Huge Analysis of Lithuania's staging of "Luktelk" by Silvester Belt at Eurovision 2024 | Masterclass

oh my god this summer never ends of course I love summer come on guys welcome to my channel my name is Jan Bors and new masterclass very very hot one or not depends on how you will take it because today I will be talking about Sylvester Belt's look talk song representing Lithuania at Eurovision 2024 and I will be describing it the flaws and the positives of this staging and I think it's something like half and half but it's not a review don't take it as a review it's more like a description of the staging like a breakdown of the staging analysis of the staging on what it's good or bad of course it doesn't matter what i think about the song if i like it more better than something else this is not a comparison to other songs it really has to do with the stagings and how the staging adapted the song and showed the song in the best possible way did it make it or not let's talk all right guys welcome back to my channel welcome here and let's dive in to this staging shall we we will first watch it together all of it with some of my commentary random and then i will go and step by step will describe you what i like what i dislike at the same edit at the concrete face of the song so let's do it let's do it like i do it all the time together watch my other masterclasses so maybe I will skip some steps you already should know watch the masterclasses to you know I don't want to repeat for everybody who's watching it every single time the same thing because they already know let's do this okay
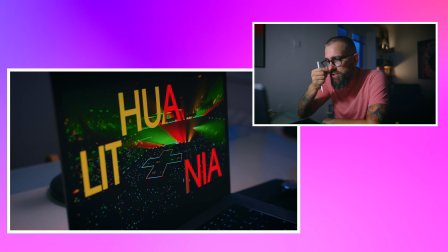let's check the noise I
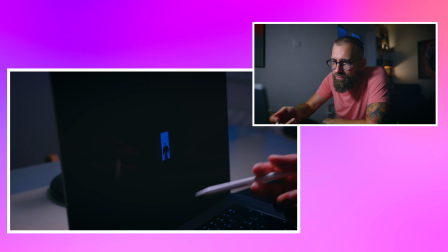really pity that they don't write who to staging who's responsible for the staging
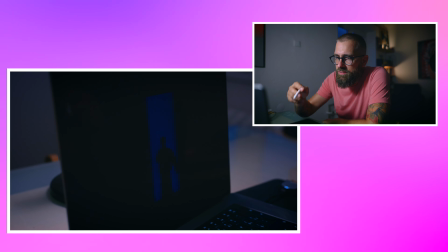okay this white this blue strip it
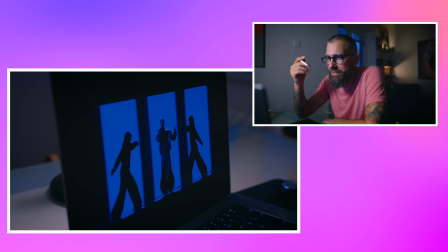somehow reminds me this Russian song really from 80s or
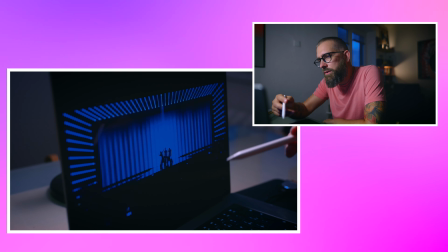it's a cosmic blue colors it's
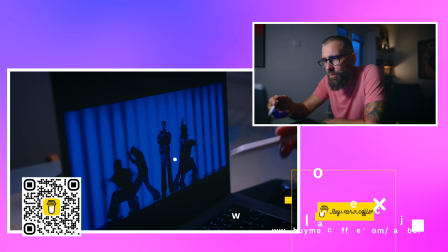got some mysterious but in a very very strange way because they you have concrete hands the
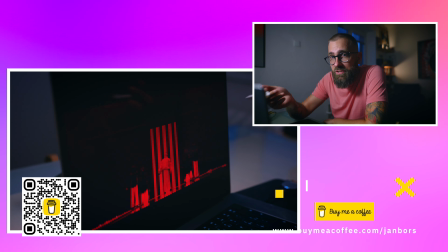thing is that no one understands what is the song about right we must also take it as a consideration this
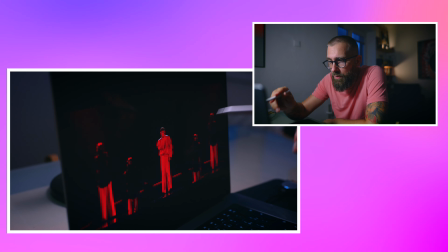this is where the song starts for me things going red
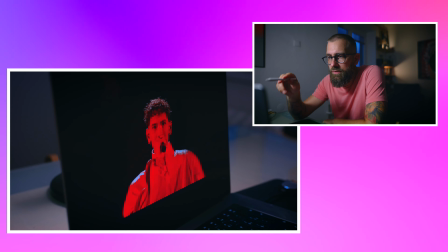color he's
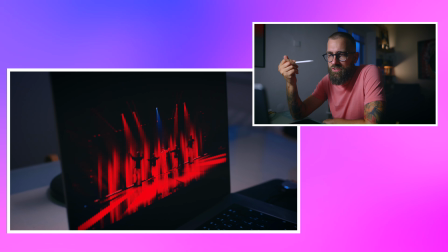not having charisma in his eyes i think this is no emotions there the rest works nice
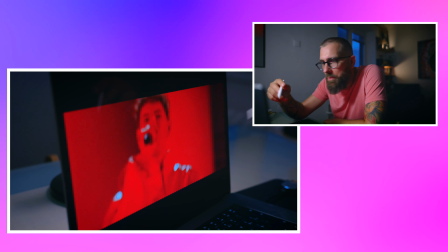camera angles simple graphics but effective nice
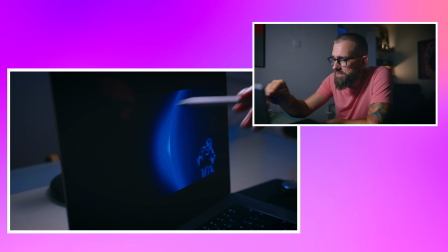the transition is very beautiful also this angling this uh
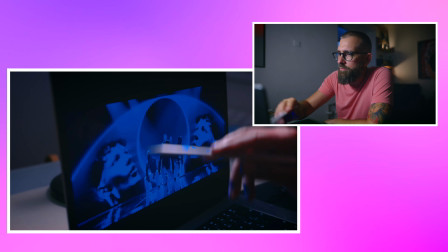composition is brilliant I'm not fun of this because it's from completely different universe than the rest,
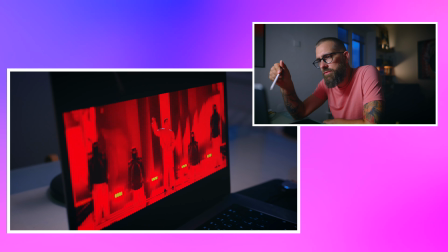than the previous things. But I like the color shifting. It was very dynamic, very fast.
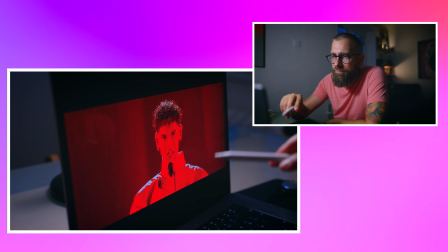And then we are going again the same what we already have, but it's like speaks one body.
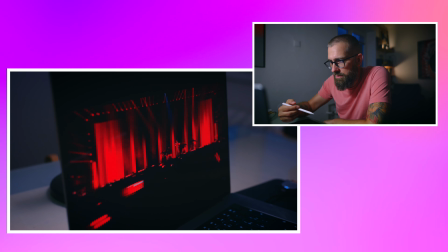Now finally, although he's starting to have some emotions, even he's feeling like static, you know.
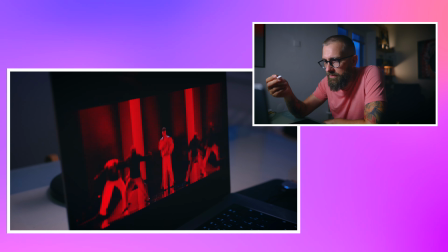He's not appealing to me with charisma and something. That wasn't a good shot.
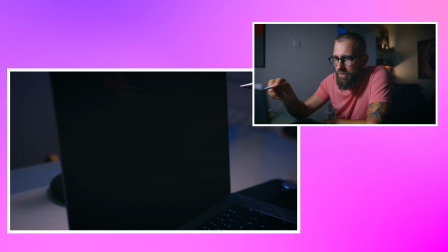okay let's go let's go the dynamic is there great very nicely this
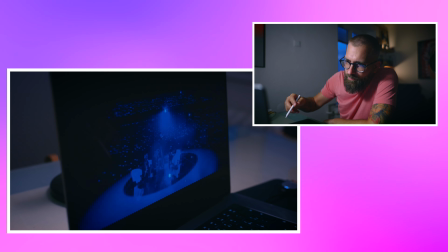is this shot is not good because I know they have this graphic but this is a nice shot with
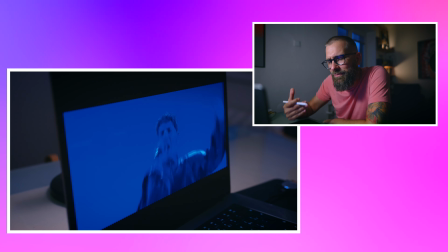the steady cam showing the arena this works I think it should have come in sooner a little bit and this works
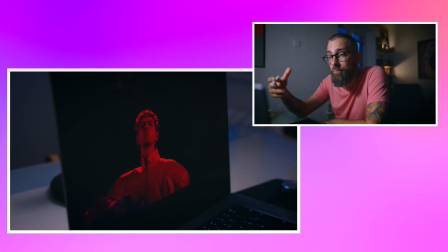now they combining both colors and now the whole proposition of the blue and red makes sense much more and
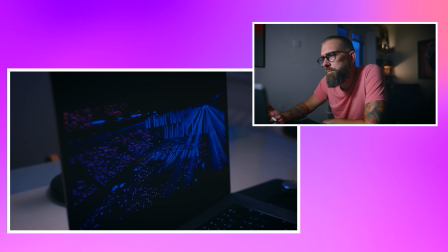they enhance it on this idea so now really actually it makes kind of sense now